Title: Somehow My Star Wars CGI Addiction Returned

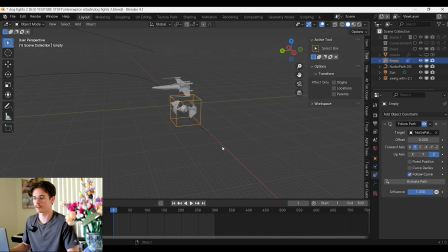It's also going a bit too quickly, so what I'm going to do is select the path, go over to its settings, and increase the number of frames that the animation takes place over. So let's make it 100 to 150. Still probably a bit fast, let's just go 250. And then I'm going to do the exact same process for the X-Wing. And the X-Wing needs to be in front of the TIE Fighter.
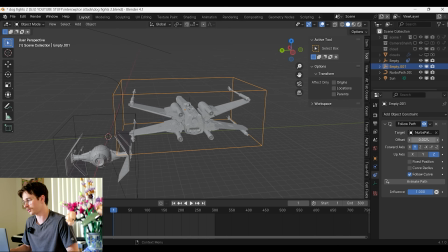So I'm just going to go into the constraints settings and decrease the offset. And that just offsets the animation. Yeah. So I'm trying to keep the camera movement really grounded. So I'm not doing any like crazy shots where the camera's like orbiting around the whole scene, because that just makes it unrealistic, because that's not something you could achieve if you were filming X-Wing and TIE Fighters for real. which is not something you can do yet.
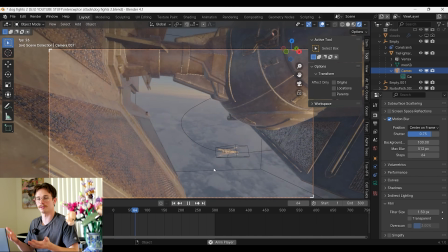So you see this shot, it's like, it's something you could actually film for real if you had a TIE fighter. You know, you could just stick your camera on the side somehow with a suction mount or something and hope it doesn't fall off in the wind.
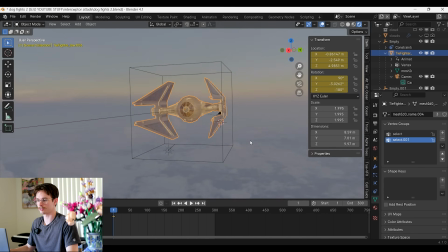Now I'm going to add another camera just for another cool angle on the TIE fighter.
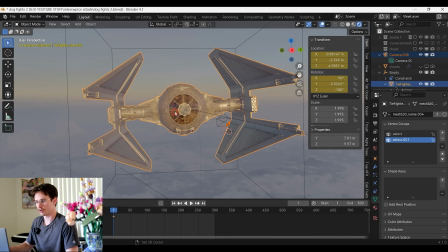I'm going to Shift A, add a camera, and I'm going to Control P and parent that one to the TIE fighter as well.
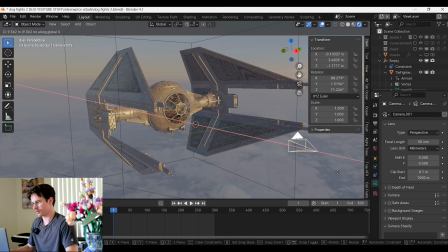I'm going to make this one be out at the front.
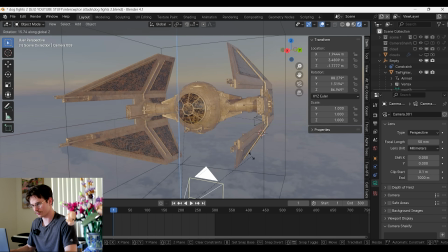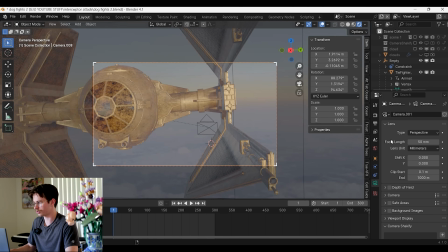Going to make the camera extremely wide angle, so let's make it 12.
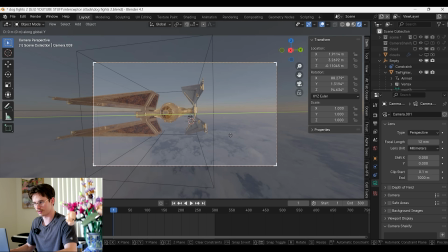Let's see what that looks like. Not bad. And what I'm making it look like here is that, you know, I've attached the camera to the end of the wing. Get it closer up.
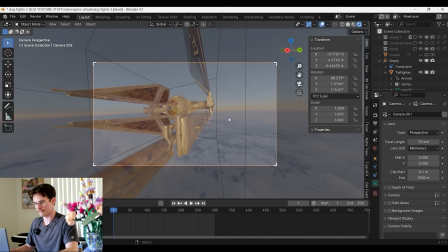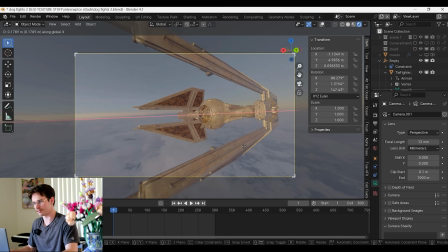You know, maybe I'll attach it here so you can still see the lasers coming out of the other wing.
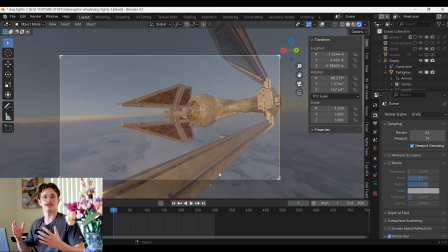Awesome. And now, you know, we are in the middle of the sky, so there should be some camera jitter because, you know, I'm an idiot and have not secured my camera onto the TIE fighter correctly. So I'm going to use this free add-on called Shakify.
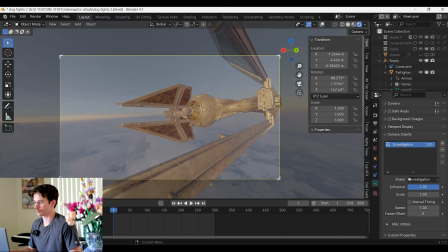I'm going to hit plus, change it from investigation to a handycam run.
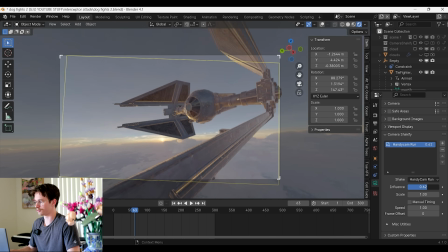See, it's a bit too much shake there. I'm just going to lower the influence till it looks, you know, like a nice wobble.
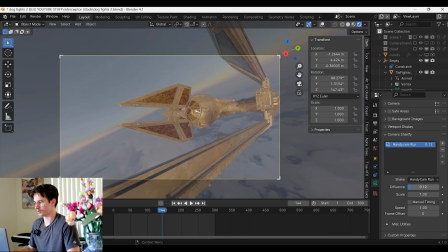Bit lower.
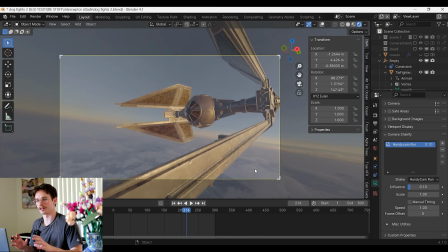Nice, and that little bit of extra movement I think really makes the shot feel, you know, alive. I'm going to show you how I made the lasers. Well, technically I didn't even make them.
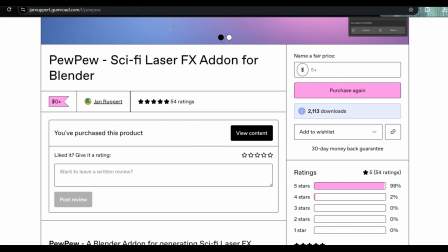I'm using a free add-on called Pew Pew, made by High Ground Animations for his short film Tuck Tales. You can actually give him money as well, which I would recommend, but it is free, but you can pay. What did I do, you may ask? I can't remember. I think I gave him money.
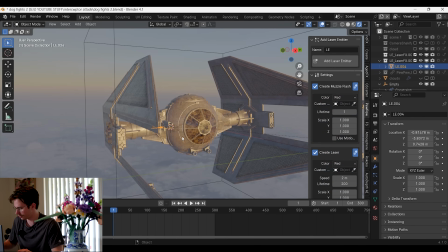I got it for free. Now, so I'm going to go add laser emitter. I'm going to Control P to parent it to the TIE fighter.
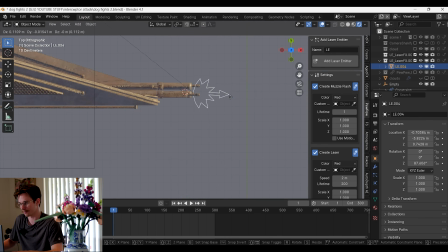Then I'll just rotate it into the position in which it's going to be firing. Now what's great about this add-on is that you can literally just hit Pew
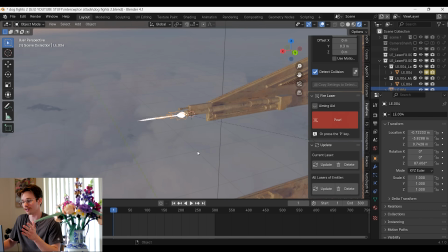on whatever frame you want to fire the lasers and it will just fire a laser.
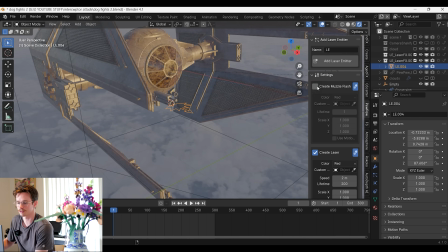So I'm going to turn off the muzzle flash settings because I don't want there to be a muzzle flash, I just want the laser. And I don't want there to be any collisions either. But what is really cool about this add-on is that it does actually create scorch marks and sparks when it interacts with something.
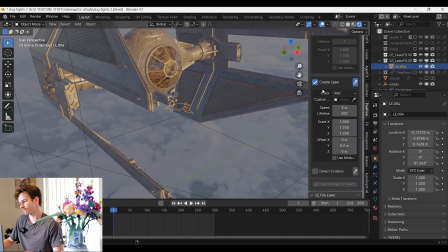I just don't want it right now, but it can do that, so you should definitely use it. Let's change the color of the laser to custom and make it green.
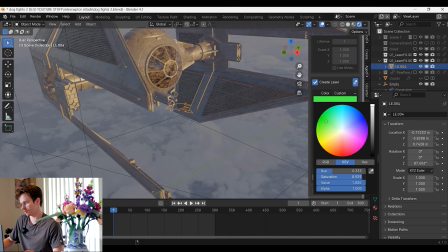Just lower the saturation a bit.